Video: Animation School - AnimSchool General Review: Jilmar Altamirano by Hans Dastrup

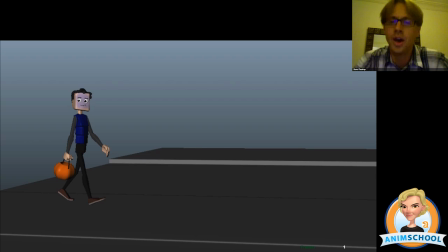(0:02)
Okay, let's see. Look at Jilmar. Do you have anything you want to say about this before we watch it? So this is the shot I showed you last time, the reference. I started blocking a little. Great. Just want to know what poses I can make stronger and like what I can change. All right, let's take a look.
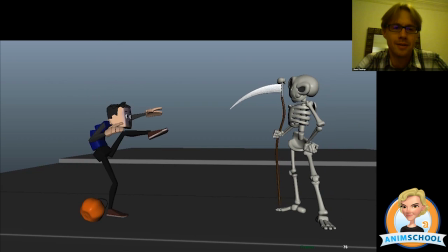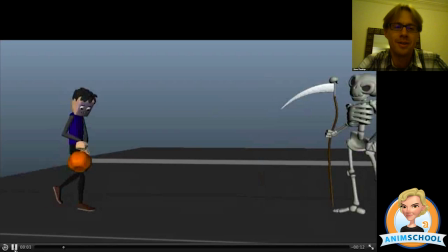(0:34)
Nice. That's a really good start, Jilmar. Really good start. This felt a little fast here.
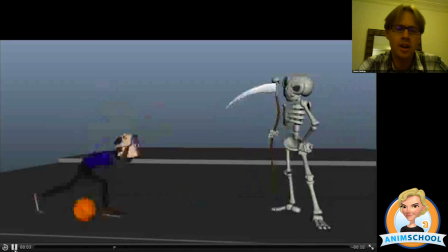(0:41)
It wasn't that the move is fast. There was not enough time for him to register, like this pose here. I'm not really reading this pose that clearly. It's mostly because it's not being held for long enough. The idea of him looking at it and being like, oh my gosh, I'm just not seeing that long enough.
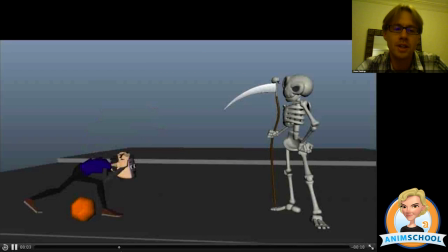(0:59)
So give yourself more time for this and the transition into this and this pose. They're pushing the leg back here too far. It makes it feel like he's getting to run or something like that.
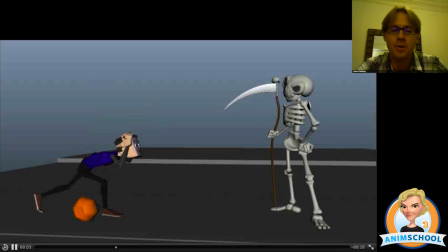(1:13)
It's taking away from the emotional content of that pose. You want this pose to read more like, oh my gosh, but because the leg animation is so broad and strong, you lift the leg really far here and it comes way back there.
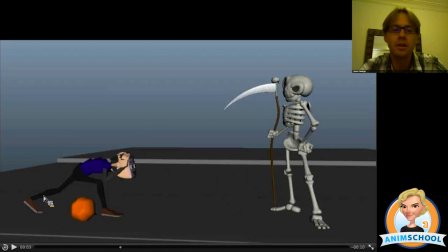(1:30)
It distracts from it a little bit. So all I would do is just take this leg and bring it forward a little bit more. I mean, I understand it's a very dynamic pose, but it doesn't support the acting choice. And then he should hold that pose, maybe like 5-10 frames longer. He's
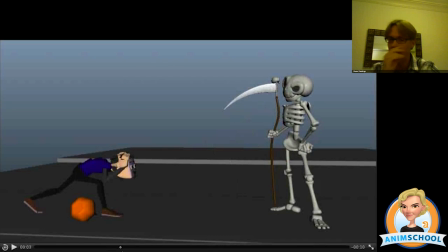(1:48)
whoa! Maybe you see like a little quick head dart, eye dart. I think that'd be great. Right before he moves, you see him come down and his head turns just a little bit. So he's like looking at it from side to side, just like, and then goes.
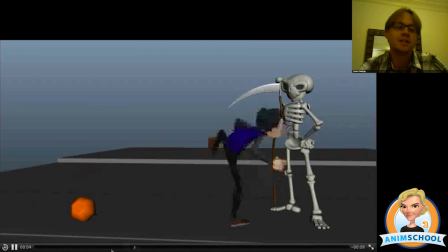(2:04)
For me, my own personal taste, this isn't necessarily a matter of right and wrong, but my own personal taste is when he swoops down in here, I would keep him engaged in what he's looking at.
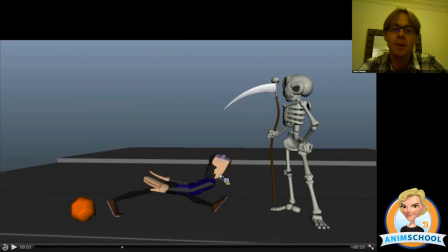(2:18)
Right now you're focusing a lot on the transition, the shape of the pose, but it feels a little bit more like his body is passive, like it's being dragged. I want to see his eyes and I want to see him really still looking at the skeleton.
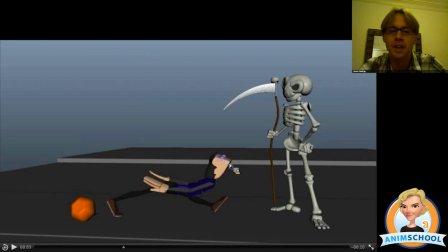(2:33)
And right now, I don't see where his pupils are at and where his mouth is. So I would tilt his head down a little bit more, and I think it'd be great to see his expression. Have his face and eyes still looking at the skeleton. And have this leg not outstretched quite as far.
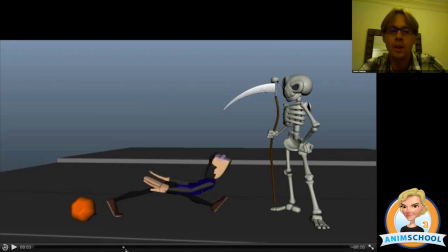(2:50)
Bring it a little closer underneath him. And then when he steps, this foot would be just a little bit further back, would be here. And then he picks up his foot, and then at that point, your animation wouldn't change. Because once he gets to here, his leg goes up.
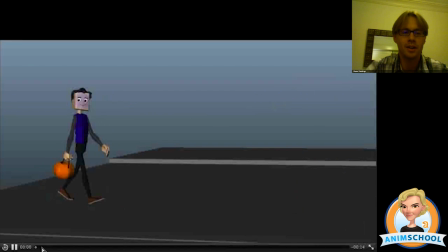(3:07)
Now, this stuff is good. I like this very casual kind of walking. It almost feels like the way you're animating him, like he has a bit of a bounce in his step. He kind of feels like he's walking on his toes a little bit. I think because how his heels come off the ground early, which I kind of like.
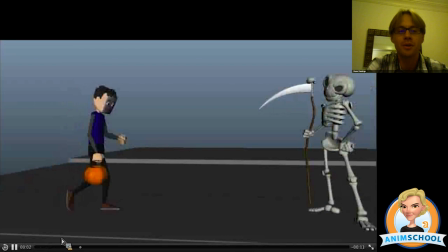(3:22)
There's something about that. So as you move forward with it, keep that little bounce in his step. I think it's nice. Yeah.
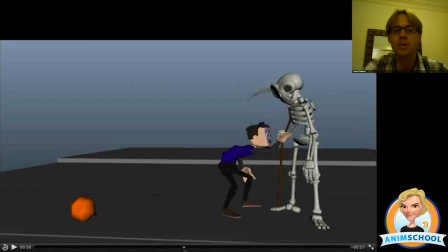(3:33)
When he comes into this pose here, don't have his hand up right away. I want to see his body in this position, and then when we register that, his body's up there, let's say 4 frames, 5 frames, then have the arm start to come up.
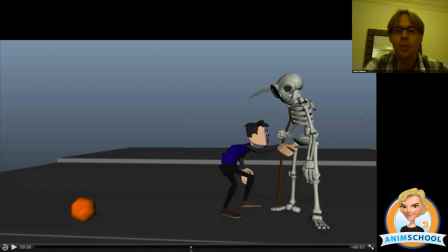(3:50)
Because it's happening all at once, I don't actually understand this idea that he's putting his hand through him. Like, whoa, what's going on? So that would be a little more clear if you could delay that hand coming up.
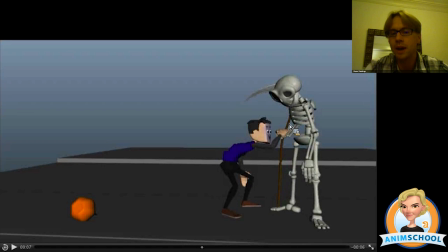(4:07)
Right now it's also happening right on top of this pole and his hand.
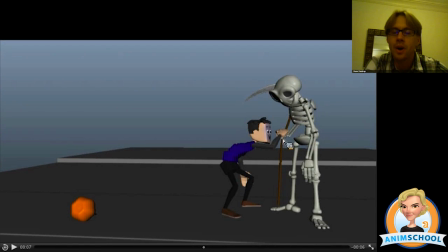(4:13)
I would see if you could clear the silhouette of it. It'll help. You can see what's going on better. I'm just wondering where you could put this to give yourself a little room for performing.
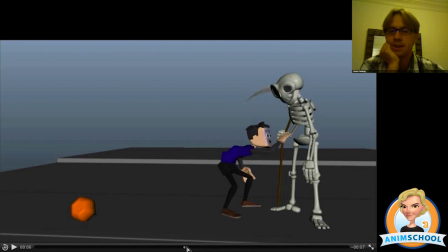(4:26)
Yeah, you could put it back. Yeah, he moves it. He kind of picks it up. If he has it, and like, hey, what's going on? Yeah. I think that's good. And maybe don't keep it on the ground. Maybe he picks it up. The problem with just putting it back is then you're going to have the stick here.
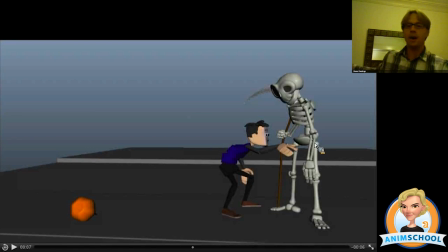(4:45)
I guess you could go all the way back so the stick is back here. You can see how that looks. That would be one option if the stick is all the way back. You wouldn't want to keep it in the silhouette of his body. It could feel unnatural. Just see if that feels natural to have him pick up a stick and go all the way back. Like he's kind of like trying to get away from this guy.
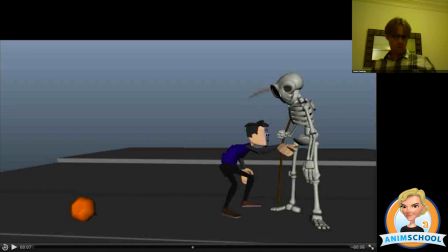(5:04)
Like, what the heck? You know, what are you doing? And so then you see the stick back here. If that doesn't look good, another option would be to pick the stick up off the ground and have the stick at an angle. So he's lifted it up, and you see the arc of the stick here, and then the stick is this way.
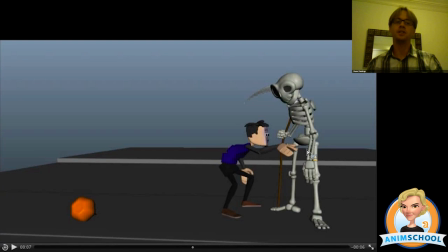(5:23)
So then it still keeps this area clear. You know, and maybe as you move further, it could be nice as he pushes on him, you feel a little bit of a push on his chest. You know, as he's poking his chest, you feel kind of his chest kind of push back a little bit.
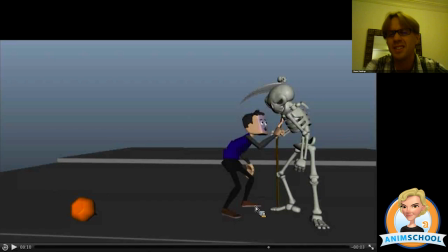(5:42)
And that would help make it feel more annoying. You know, this guy's being annoying, and it would make the skeleton get angry. And here, it feels like you're possibly stabbing the guy with the stick.
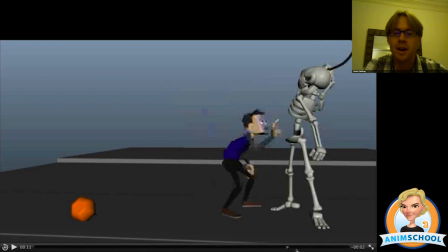(5:54)
I understand, of course, it's not, and it doesn't touch him, but because it gets so close to him, you don't want it to read like that. So maybe he does it a little slower. You know, if you have a little effect, it'd be great if you could have something in the animation to show like an effect, electricity.
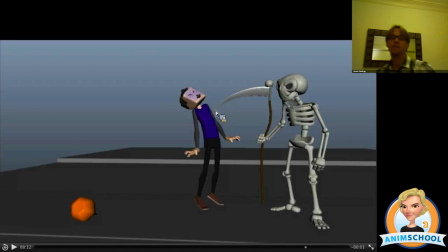(6:12)
Do you have plans to do anything like that, to show the effect? Yeah, but I haven't figured it out yet. Obviously, that'll make a big difference. Maybe it doesn't have to be quite so fast, too. If there's an electricity up there, as he lifts it up, you see the electricity, you know, start to form, and then there's like a slow anticipation of it, like as all the power is growing,
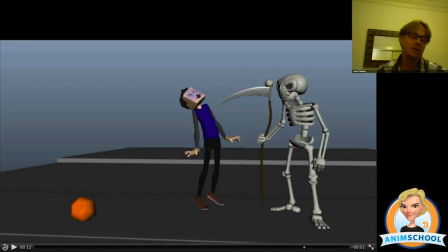(6:32)
and then the audience will get clear that what's going on. Why not keep it in screen a little bit more? You know, you can have it hover over his head.
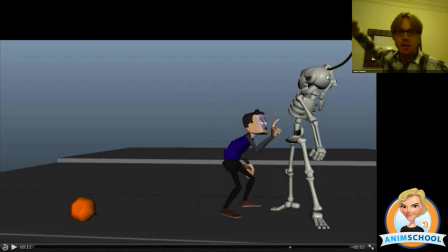(6:44)
You know, when he raises it above his head, but not back like you're doing, but keep it this way so you could see it. See, Chad says, would it be funnier if the skeleton did it more casually to juxtapose the big physical move of the boy?
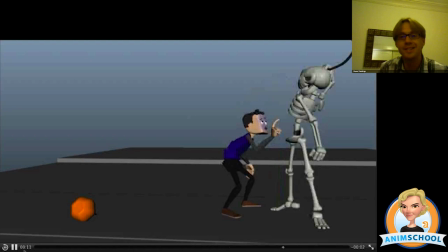(7:00)
That's a good idea. Yeah, he just, you know, instead of making it a big, like, intense, like, you know, you could have him, he's just looking at the boy annoyed, and imagine if this guy has this amazing power,
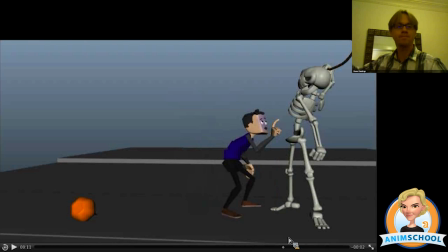(7:18)
and he just does it more kind of nonchalant, just like, picks it up a little bit, raises it above his head. So, you know, if it starts off here, when he raises it up, you know, you just see it kind of here above his head, raised up, and you see the electricity start, and then slowly you
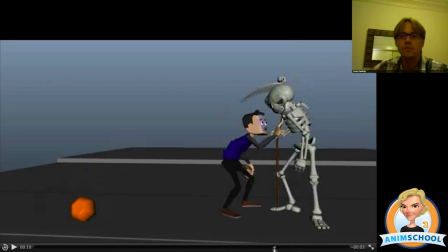(7:39)
go down on him, and it doesn't have to be a big, intense. You know, honestly, I think either way can work. Sometimes having it be subtle can be funny, especially if it is unexpected.
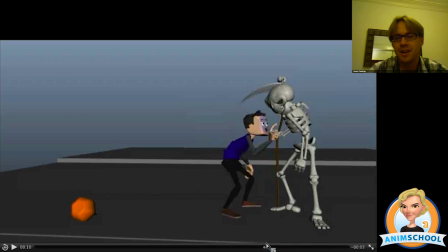(7:54)
Yeah, it does seem kind of nice. Yeah, it seems kind of nice to have it subtle. Okay. I don't know, I'll leave that up to you. I mean, I think this can work as well. Yeah, that's your choice in whether you want to make it subtle or not. But for sure, you want to keep the end of it in frame. Definitely. Don't go as high.
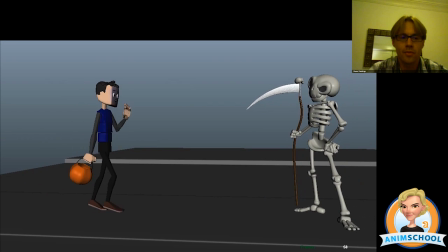(8:17)
Any questions about those notes? Nope, that's it. Great. Good poses in there, too. Okay, who'd like to go next?